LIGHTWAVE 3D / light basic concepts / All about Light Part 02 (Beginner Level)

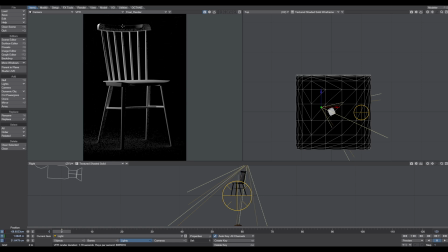[4:03]
And as you can see, this fine white line on the top of the chair, this is a very important line to separate this top part from the background later on. And all these parts there, see a very nice rim light, okay? Yeah, something like that. I like that.
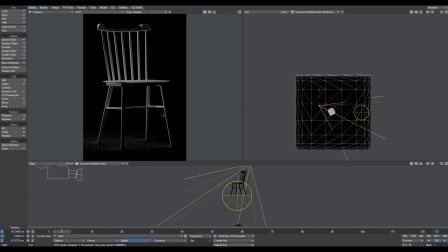[4:23]
So you can see really clear these highlights just on the side and slightly on the top here of the chair. Okay, so we renamed this light rim light.
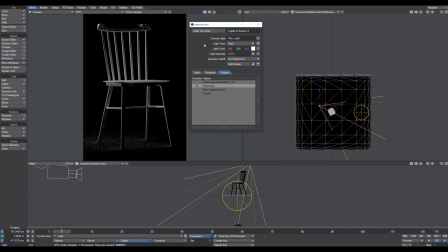And let's see, let's crank the intensity up to 10.
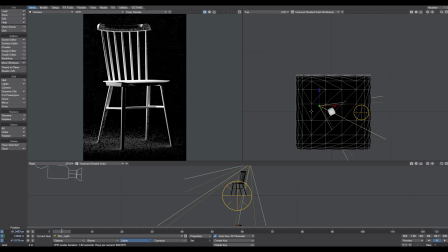[4:51]
Okay. Next, we need another light. So we need the fill light. So we go to item, lights, and create an area light.
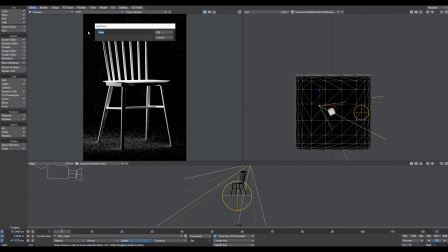[5:05]
This time we have an area light because we want to set up a kind of a soft box situation. Okay, so we call this fill light. Fill light.
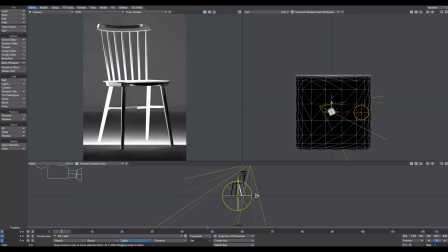[5:20]
Okay, and the same thing here, press M for motion properties. Target item is our target.
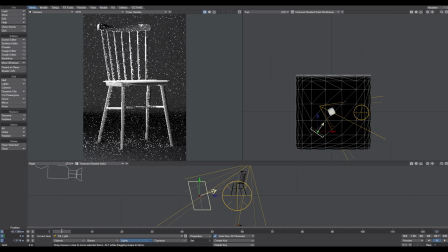[5:28]
So now wherever I move this light, it's pointing always to my object.
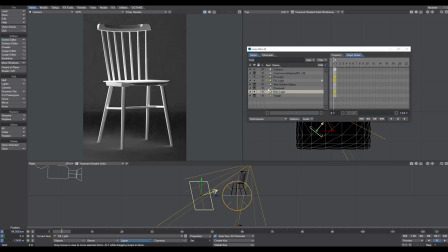[5:36]
So to see clear what the light is doing, I turn off the rim light. So I have only the contribution of the fill light now.
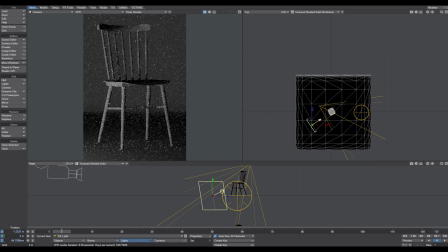[5:49]
And I move the light like so. So as you can see now, the fill light fills up this gap there, this corner there, and the side of the chair, right? So it gives a nice depth feeling.
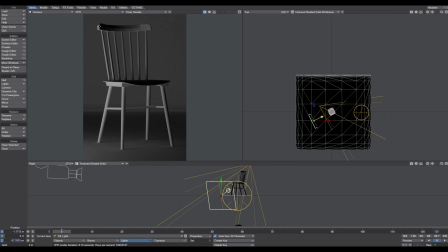[6:08]
So this position
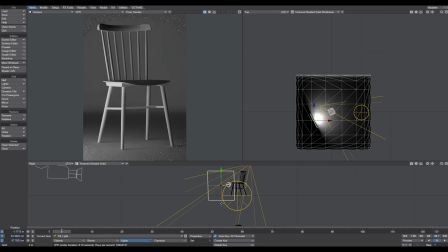[6:15]
of the fill light is pretty good as it is. Okay, perfect. And now we need a last light.
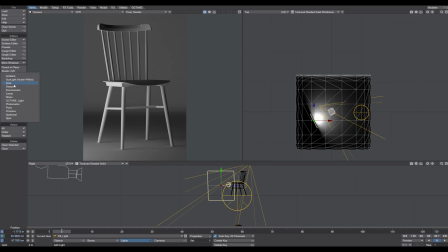[6:27]
We come up here again, item light, and create another softbox, and we call this
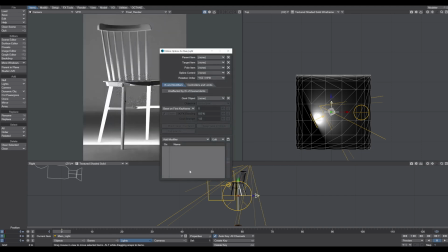[6:40]
main light. And again, press the M key, select the target,
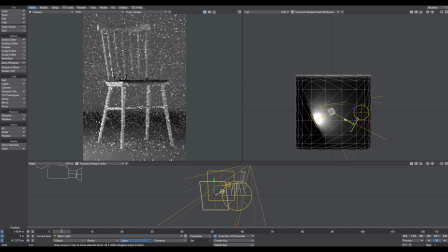[6:47]
and as you can see, wherever I move the light now, it's pointing to my object, which is exactly what I want.
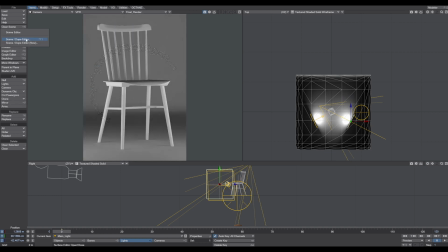[6:58]
And then here again, into the dope sheet, turn off the fill light.
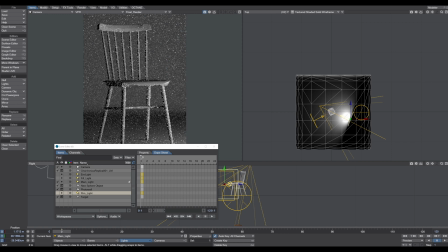[7:09]
And now we can see only the contribution of the main light. So what I want to have here is, I just want to highlight
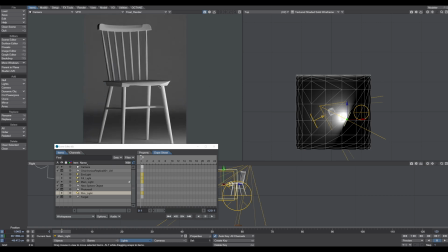[7:22]
a bit the front of the chair, and that part here underneath that are in the dark, right? So just to fill up this gap.
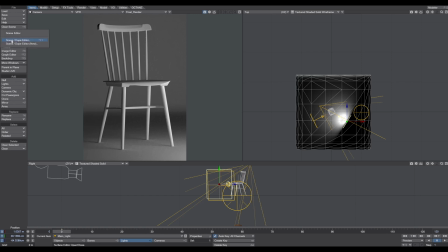[7:35]
All right, so now when we turn on all the lights on again,
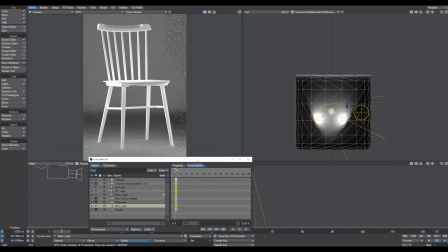[7:45]
we can see that we have a very nice separation between the background and the foreground.
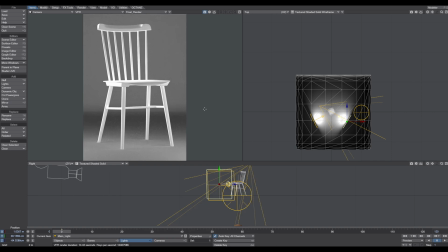[7:54]
So now here comes a really, really good tip. Sometimes it's hard to tell where which light touching your object.